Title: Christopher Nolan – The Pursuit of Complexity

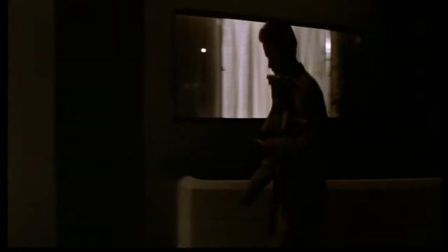One of them is purely for the storytelling. He'll fade to black and then back into another scene in order to progress the story that's being told.
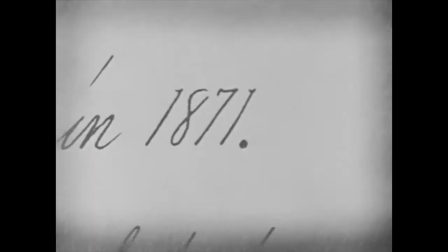This is the type of flashback we saw in Citizen Kane, Rashomon, and Memento.
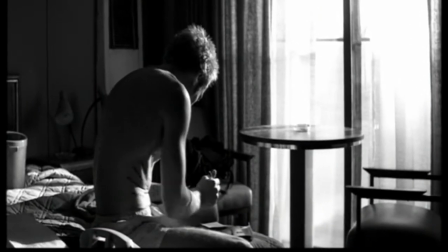Using this type of edit is essentially Nolan's way of telling the audience that he's transitioning back in time through the story, and it's useful.
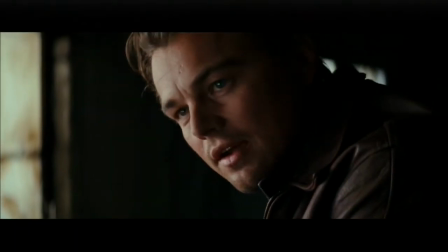But he also has a different type of edit for a flashback that's much more obscure than the one he uses for advancing the storytelling.
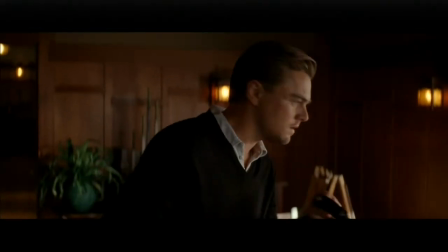Nolan, for me, is a filmmaker that seeks to merge both mainstream and more avant-garde cinema, and one such way he does this is using the emotional flashback.
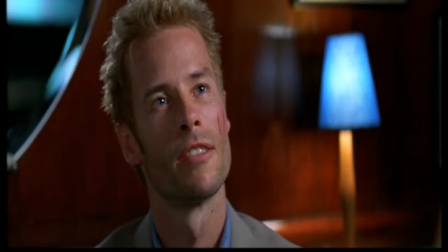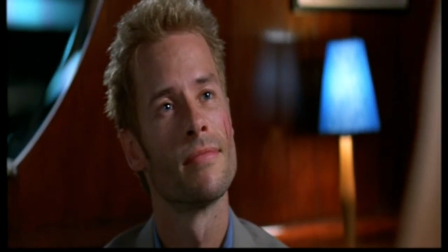Many of his characters are diswrought or troubled, like Leonard with his amnesia and Cobb's distress over his dead wife.
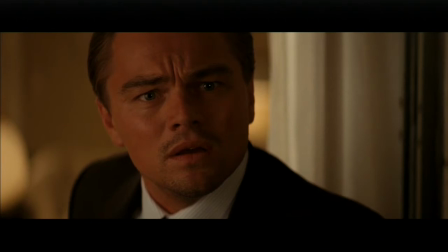And with these characters, severely complex emotions can be made understandable through his flashbacks.
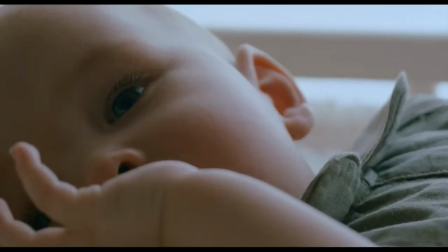Rather than fading into these emotions, however, Nolan obliges to use a simple cut to show memory or another event out of sequence.
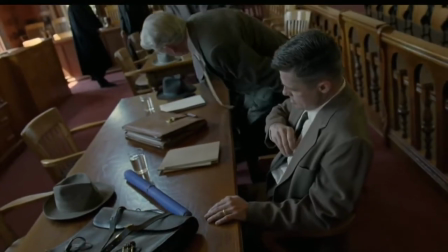Sound familiar?
Malik's influence on my work is very clear.
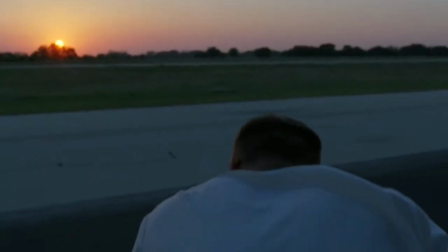Take this transition from the thin red line, and notice how ebbingly it flows from soldiers at Guadalcanal,
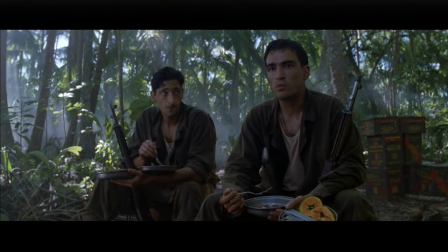to a soldier's memories of home.
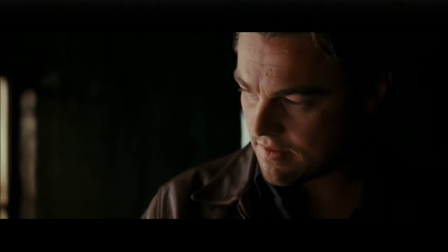This is an effect seen here in Inception, as Cobb explains to Ariadne about his wife.
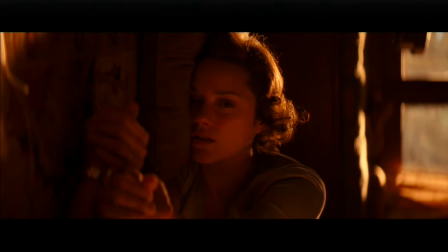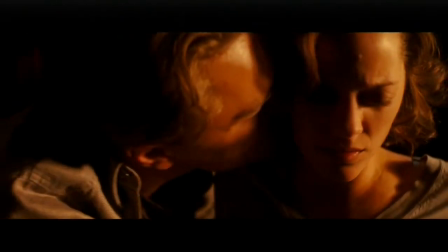Cuts like these heighten the subjectivity of the storytelling because it allows us to just fall back into the memory and feel the emotion as if we were in the character's head ourselves.
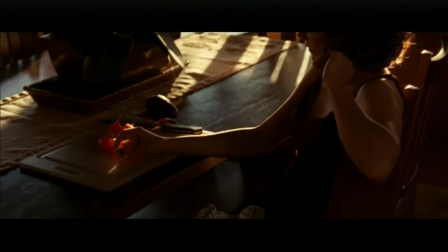Nolan is the type of filmmaker that wants to keep the audience immersed in his films.
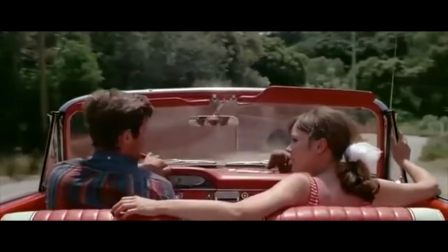Whereas many directors often seek to create jarring moments that bring the audience outside of the movie,
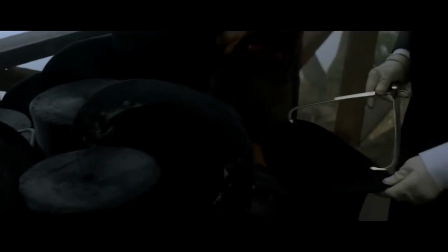Nolan is walking a fine line between this involvement in the movie and the metacinematic style of filmmaking,
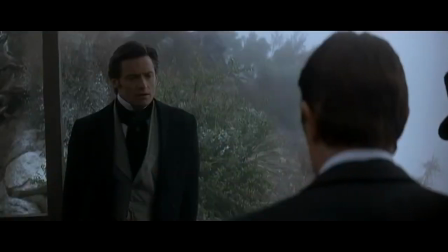as Evan Puschak put it in his video analysis of the Prestige. I'm even going to go ahead and borrow the same quote he used, in fact, from Nolan.
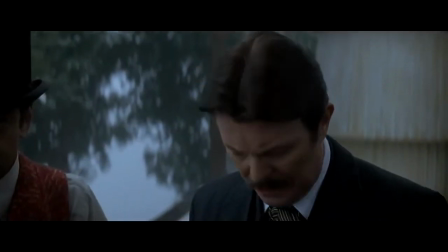When talking about the differences in the Batman origin story in Batman Begins, Nolan states that,
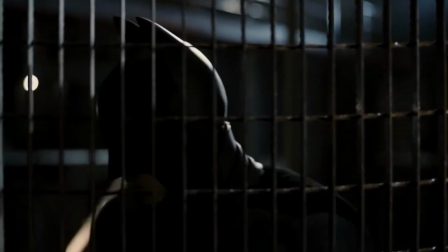We didn't have young Bruce going to see Zorro because a character in a movie watching a movie is very different from a character in a comic book watching a movie.
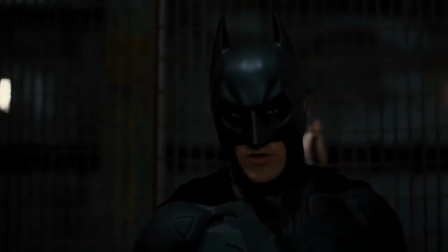It brings a deconstructionist type of thing that we were trying to avoid.
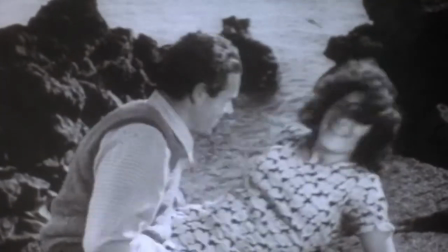In essence, having a character in a movie watch a movie feels a little bit like breaking the fourth wall.
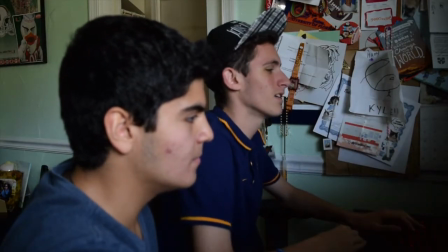And even characters simply discussing movies can often be jarring.
The chances of this happening are like the chances of us making a movie.
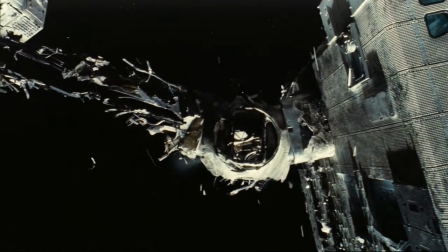In this aspect, Nolan doesn't seek to challenge the audience, but rather to challenge himself.
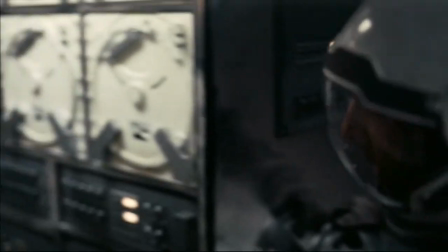In order to keep the audience's attention drawn to the screen instead of the world around them,
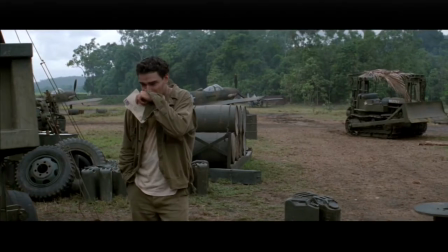Nolan neglects a character's traditionally accepted origin and uses those smooth Terrence Malick style cuts to show emotions through memory.
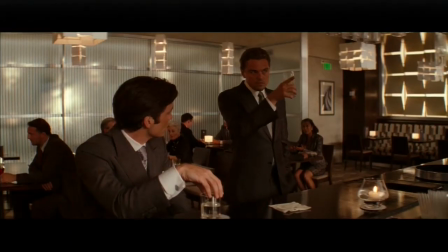One might argue, however, that Nolan's use of intercutting events in non-chronological order can bring someone out of the movie-going experience.
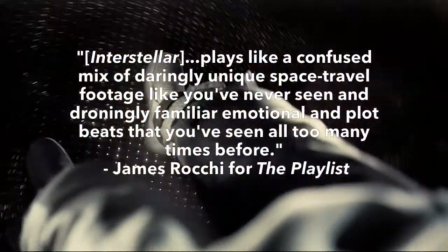That the complexity of the storytelling in and of itself is too much for the audience to handle, causing many people to just give up in trying to understand.
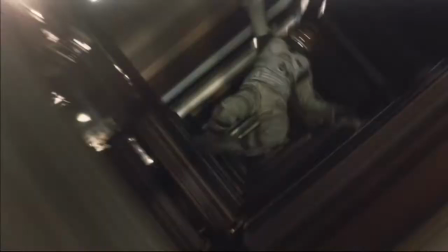And so in order to maintain that half of the audience's attention, Nolan does something that probably blatantly rips the other half out of the movie.
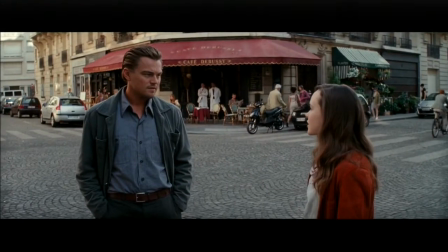He explains too much. This is seen more and more often in his recent works than in his older films.
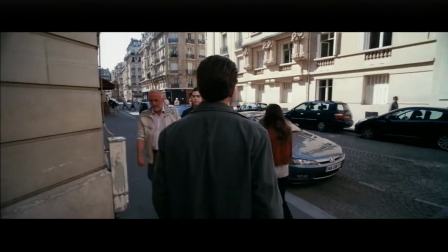Nolan employs characters like Ariadne in Inception that despite being interesting,
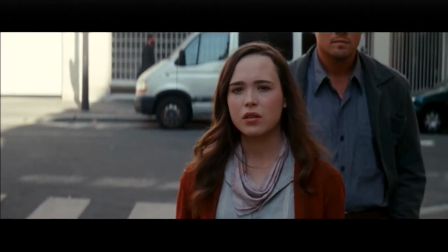are only there for the sake of the audience to understand the film's unique world. Cobb relays all the information on to her and through her to the audience and
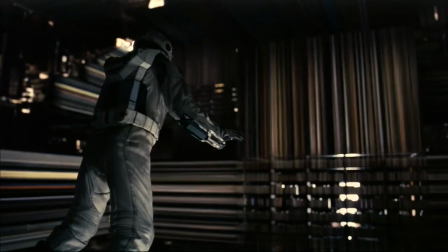Also an interstellar in order to keep the audience up to date with what's going on in the film The
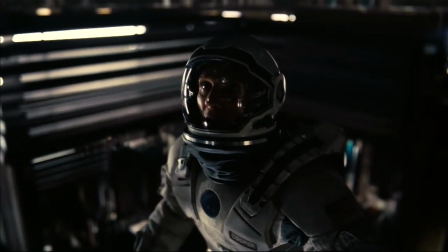dialogue between Cooper and Tars and the Tesseract sounds more like a thesis paper on what could be inside of
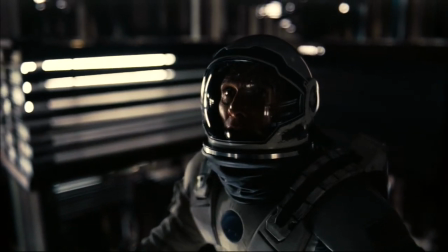a black hole Instead of two characters actually inside of one
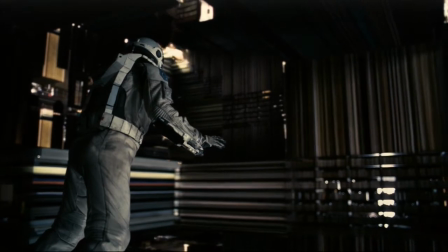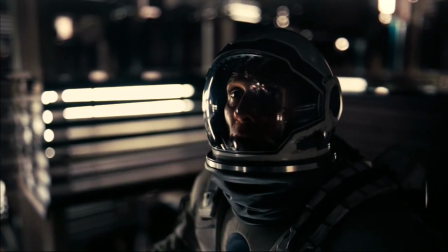I think that the reason Nolan does this is because he knows that he has such a wide audience and And in an attempt to appeal to everybody,
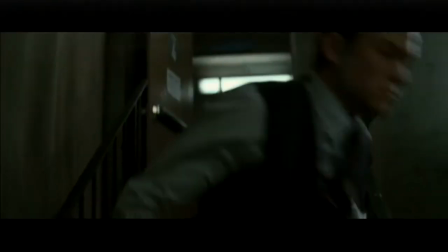his explanations just come out sort of stark and lifeless.